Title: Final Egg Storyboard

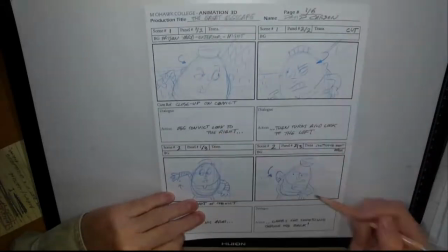So I did these roughs on the final
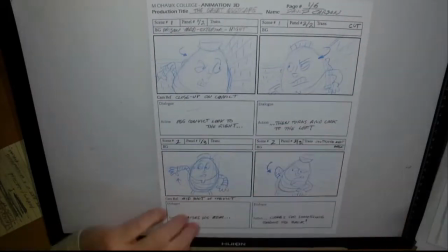templates there that I have, but this is where we could use the rough template and start working out shots more to size.
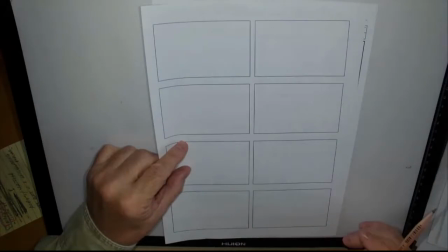And they can be rough, but starting to experiment and play around with those compositions and,
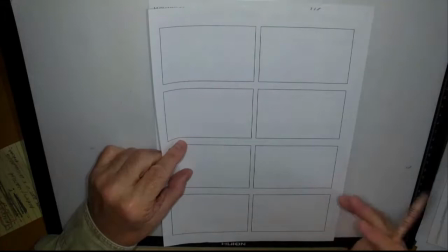you know, what sort of poses, expressions can we use to really sell the story.
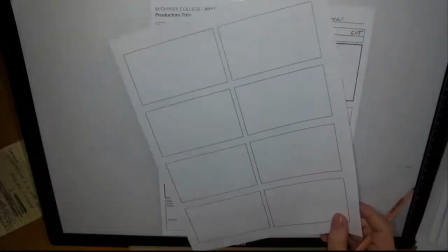Okay. So working all that out.
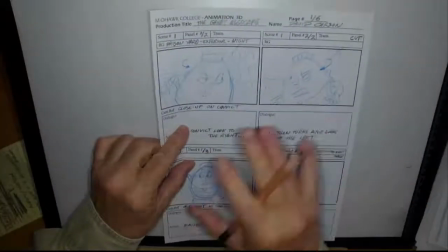So going through those steps, and that's where we have to be getting to now, is doing a thorough
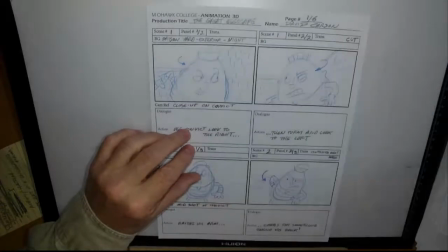thumbnails, really exploring all the cinematics, taking that idea to the next level and thinking movie on that.
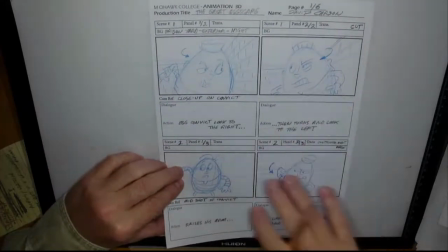So hopefully you have some key scenes, you got some story ideas, you're starting to refine or really defining who your character is, identifying who your character is.
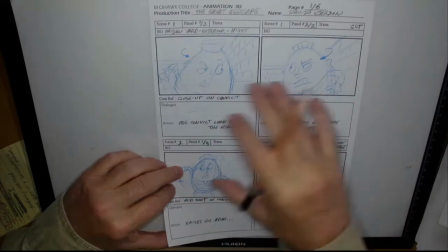Now we're going to refine and we're going to really start looking at shots and poses and things.
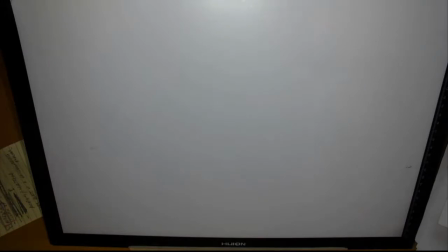All right. So the next part here is the final storyboard,
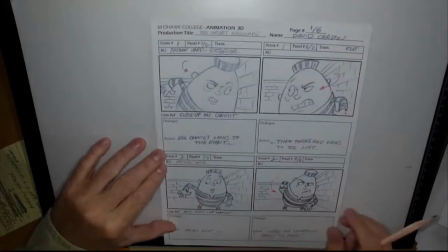of which I have my version of the story.
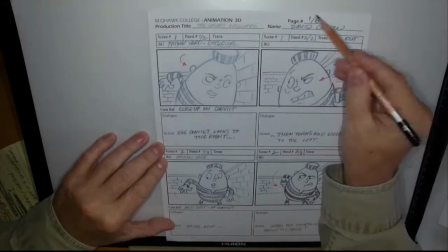So done in 6 pages.
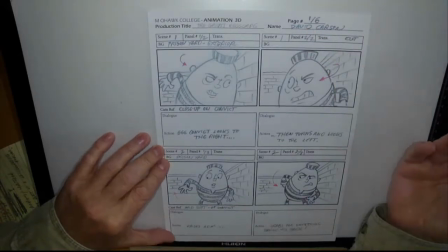So again, 6, 7 pages ultimately is where you want to go, and try and have more poses than scenes. Try to avoid scene after scene with just one pose, is trying to get several going on here.
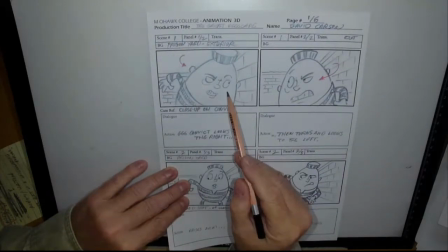So I've got that here. So I've got scene 1 and pose 1 of 2 and 2 of 2.
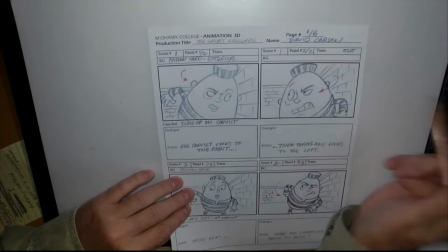So again, I've the labeling really important, making sure we have that 1 out of 6 pages, that we have your name.
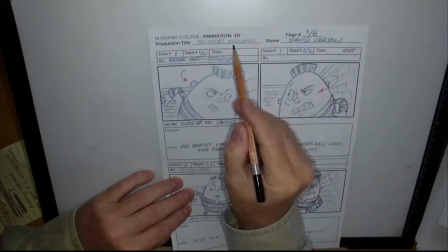And The Great Eggscape is my title.
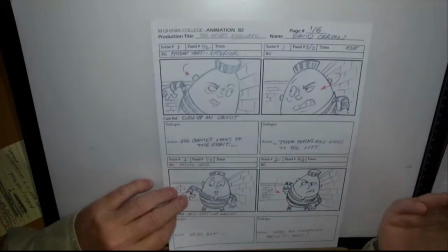So doing a play on a movie title, quite unrelated to what my story is.
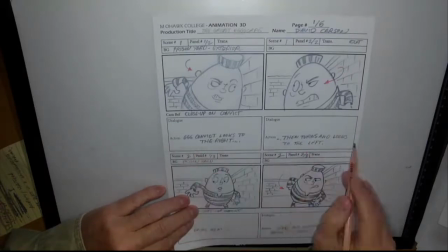And then really making sure you have those action notes to make sure we understand what the visuals are.
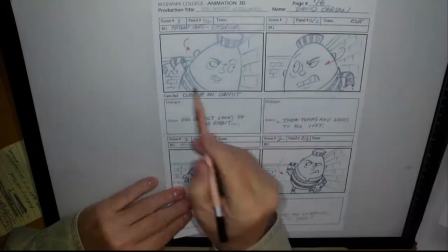And using those red arrows to indicate the action going on. So I got him looking one way, the other way, so he's suspiciously looking around.
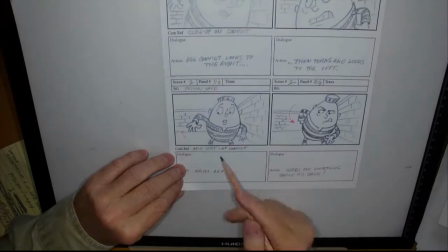Then I cut a little further back from a close-up to a mid-shot, so we can see these walls a little better. And we see a very good, hopefully a strong silhouette of him bringing his hand up and then reaching behind his back and describing that.
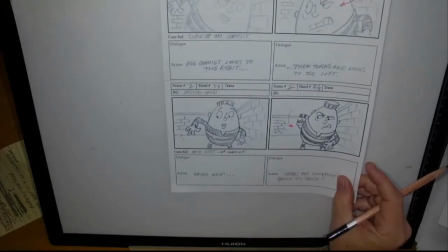So there's been no dialogue at this point. You know, it's the one character going through a lot of actions.
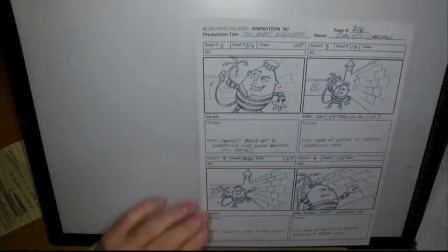And then that carries through. So there's 3 poses on that scene too.
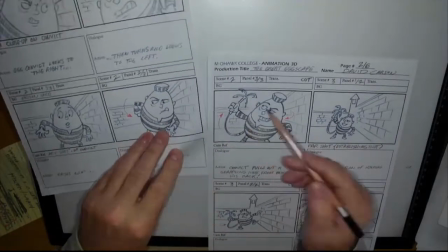So as he reaches behind his back, and now he pulls out that grappling hook that he's had hidden from the guards and going to make his escape.
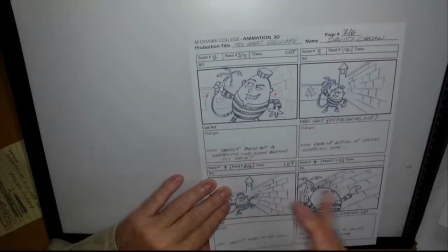So he has expression and such here. And the action notes that really reinforce what that image is.
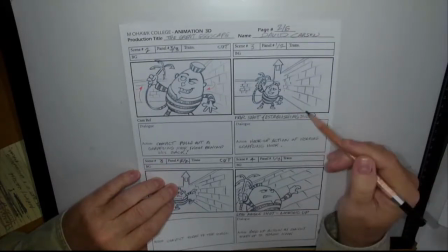Then we cut even further back. So we get to a farther shot. And actually, here we are on the second page in scene 3.
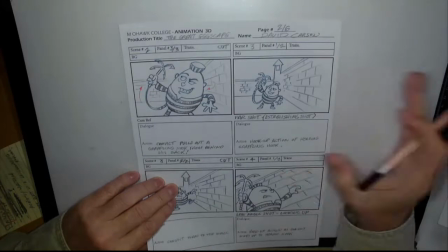We have an establishing shot, really, is where we can see the overall picture, see where we are, and see what's happening.
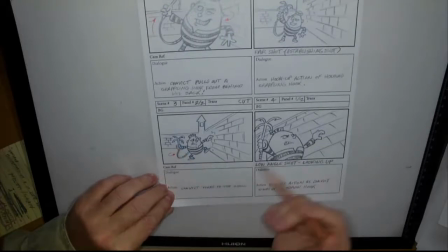And now we can see more of a direction of what he's doing.
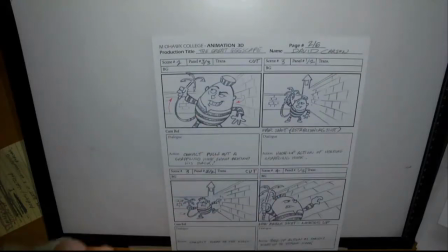So we hooked up this shot to the previous one. Hang on, I'll take a drink here.
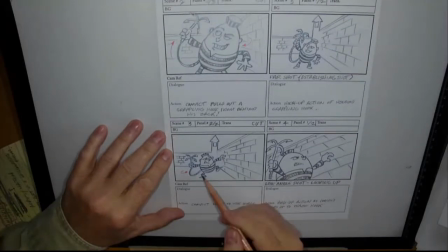And we have another pose, 2 of 2, of him starting to wind up as he's going to throw that over the wall and be able to shimmy up it.
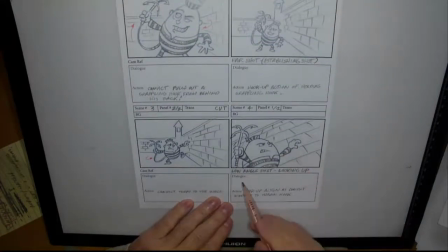So I do a cut so that we're very low angle looking up. So I've got perspective on that wall, showing that that's that camera I was indicating down on the ground and looking up at the wall.
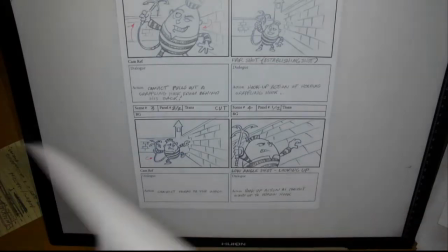And then I have a second pose of him throwing it.
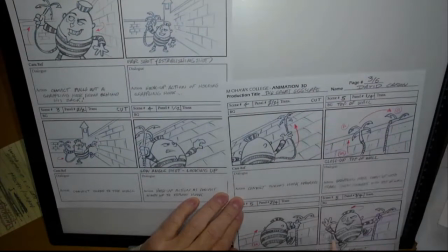And we see that going up in perspective up near the top of the wall. So that pose, this one.
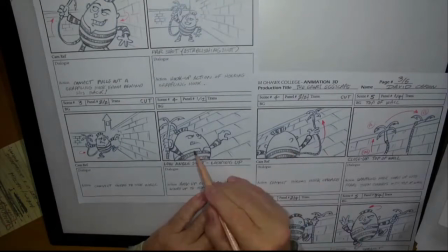So he rotates right around from a 3/4 front, but very low shot, to a 3/4 back, that low shot.